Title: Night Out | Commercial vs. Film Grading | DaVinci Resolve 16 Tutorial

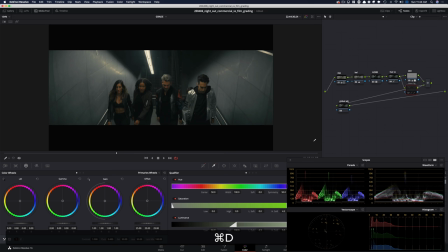I just want to make sure that it doesn't steal anything from my skin tones.
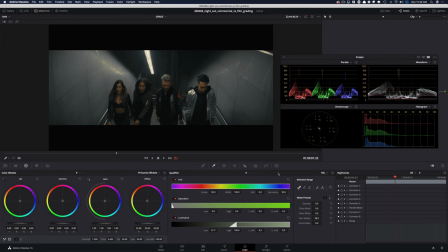And once again, let's just go in here and sort of split the difference. Let's see where is it believable.
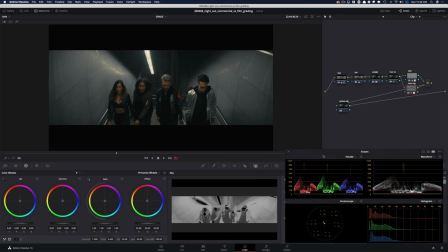You know, so we can do something like that, right? That's believable. It's still like, look at how much of it, like turning it into clean white without really
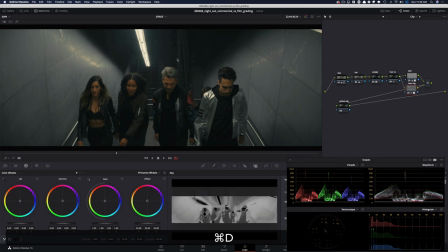screaming in our face, even right here. See, it just took out that green tint and gave it that look.
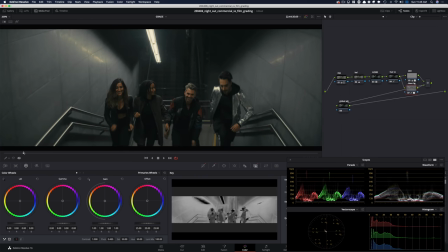So it's a really nice way to do that, okay? And a very clean way to do that.
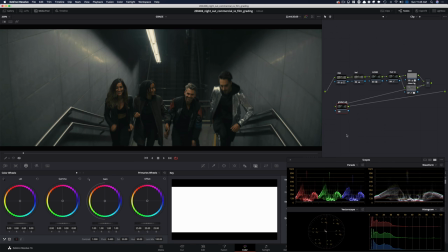Even like in our shadows, we see this. And now in my global adjustment, because it's a commercial, you got to keep give it a pop, okay?
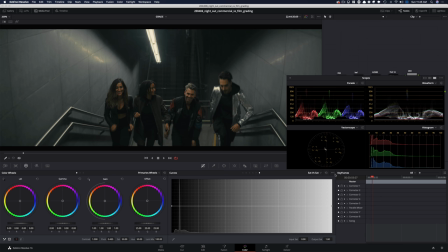You can't have too moody of a look because that's just going to look super dark on TVs.
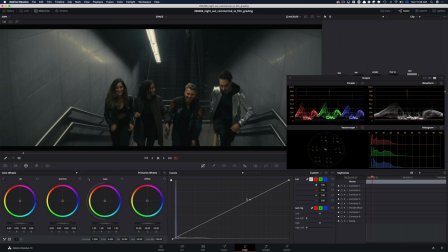All right, so I'm going to click right here and I'm just going to start raising that.
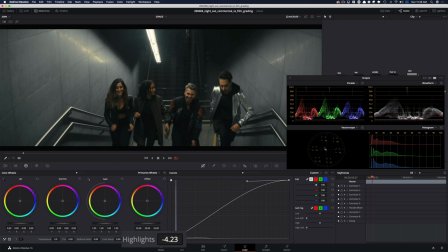Something like that. And then what I'm going to do is I'm going to take my highlights and I'm going to pull them down until we're saved here, okay? So something like that. That's not bad. So let's see if we want to pull it a little more.
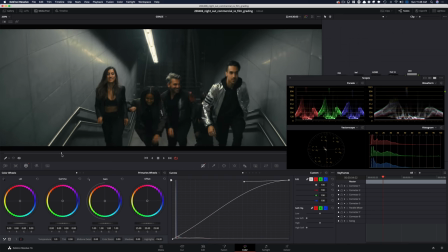All right, so I think that pull is pretty good. We were able to pull it quite a bit.
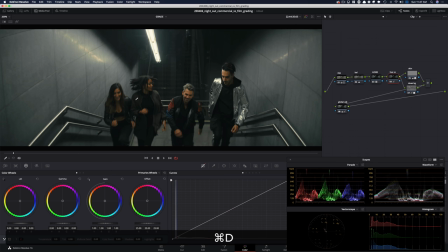You know what though? After affecting these, I like what happens here. I do not like what happens there.
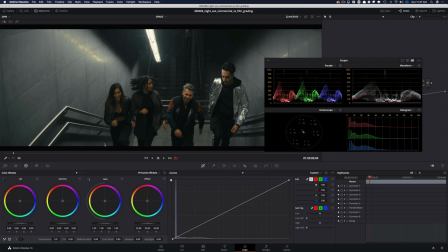So one way to control that would be to just create a window around it, like a circular window, and that's going to get rid of it. So that's a pretty good way to go about it. But another way we can try would be this, where I isolate anything
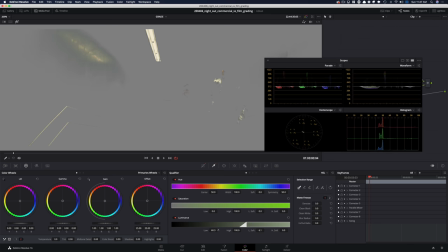that's the brightest parts, right? So literally this, and then invert it.
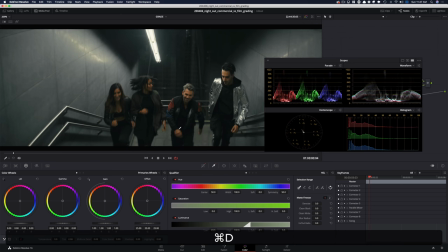So now if I come out, actually, you know what? No, the other way. Yeah, so hold on, let's go. Well, first of all, let's make this smaller and then.
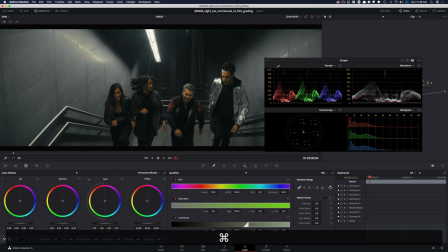All right, so see, now it's keeping that crisp.
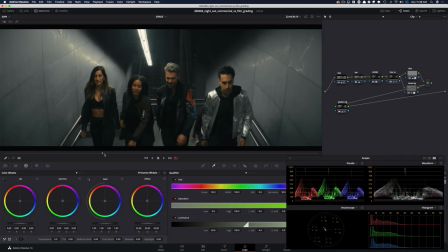It's leaving that part alone, and I think I'm liking that better. Yeah, that's much better.
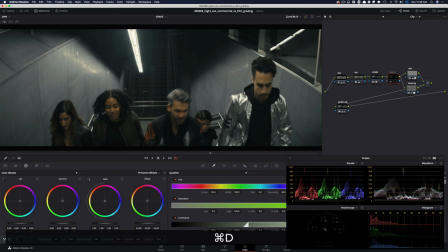Look at how much cleaner this is.
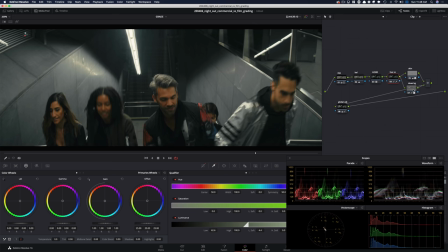If the skin is too much for you, you can obviously control it. I'm telling you right now, it's not.
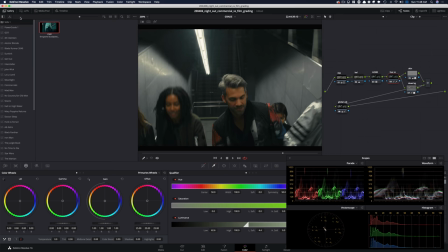And I can prove it to you right now by pulling up this shot that we're going to be creating next.
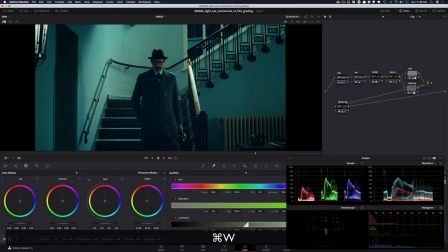Look at the skin. Look at my guy's skin and their skin. Just look at the contrast and the look they created and then how much punch they put back into his skin.
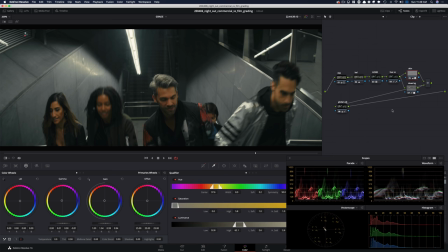So that's why I'm telling you it's not a lot. But if you do just think that it's a bit over the top,
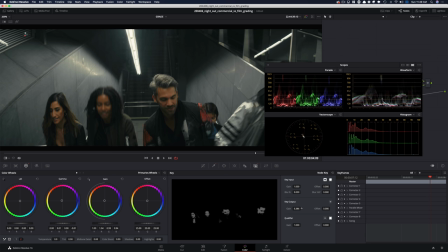obviously we can go back in here and we can dial it back just a bit, you know, where we can just keep splitting the difference, you know. This is before, this is after. And I can even dial it back a little bit more before and after.
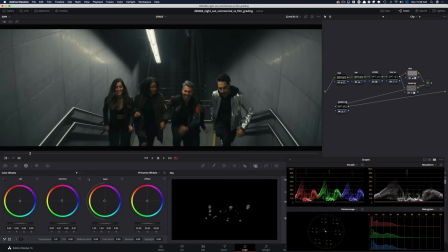So we're just giving it a hint and nothing too crazy. So this is our commercial look, guys. So let's check it out node by node. So I'm going to turn all of these off. And this is what we started with.
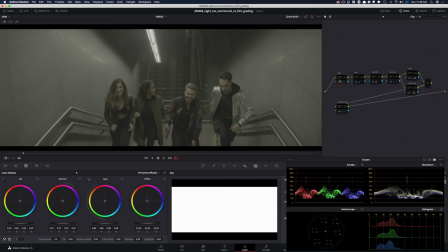And let's just park it on our hero frame. And this is our, we started with a LUT.
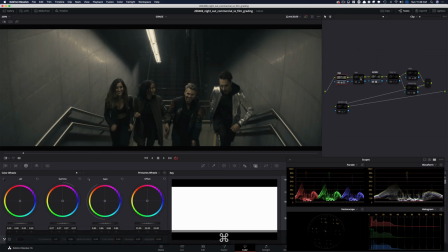So we dropped in a LUT. And then I did some exposure, balanced it out, cooled it off a little bit. Then did our hue versus hue to really pop out the skin as much as possible.
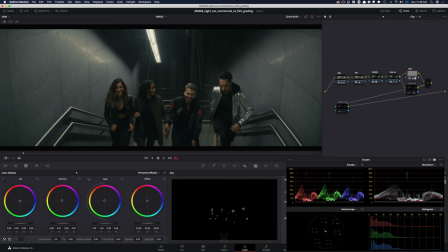Then created qualifier around the skin and popped it out a bit more.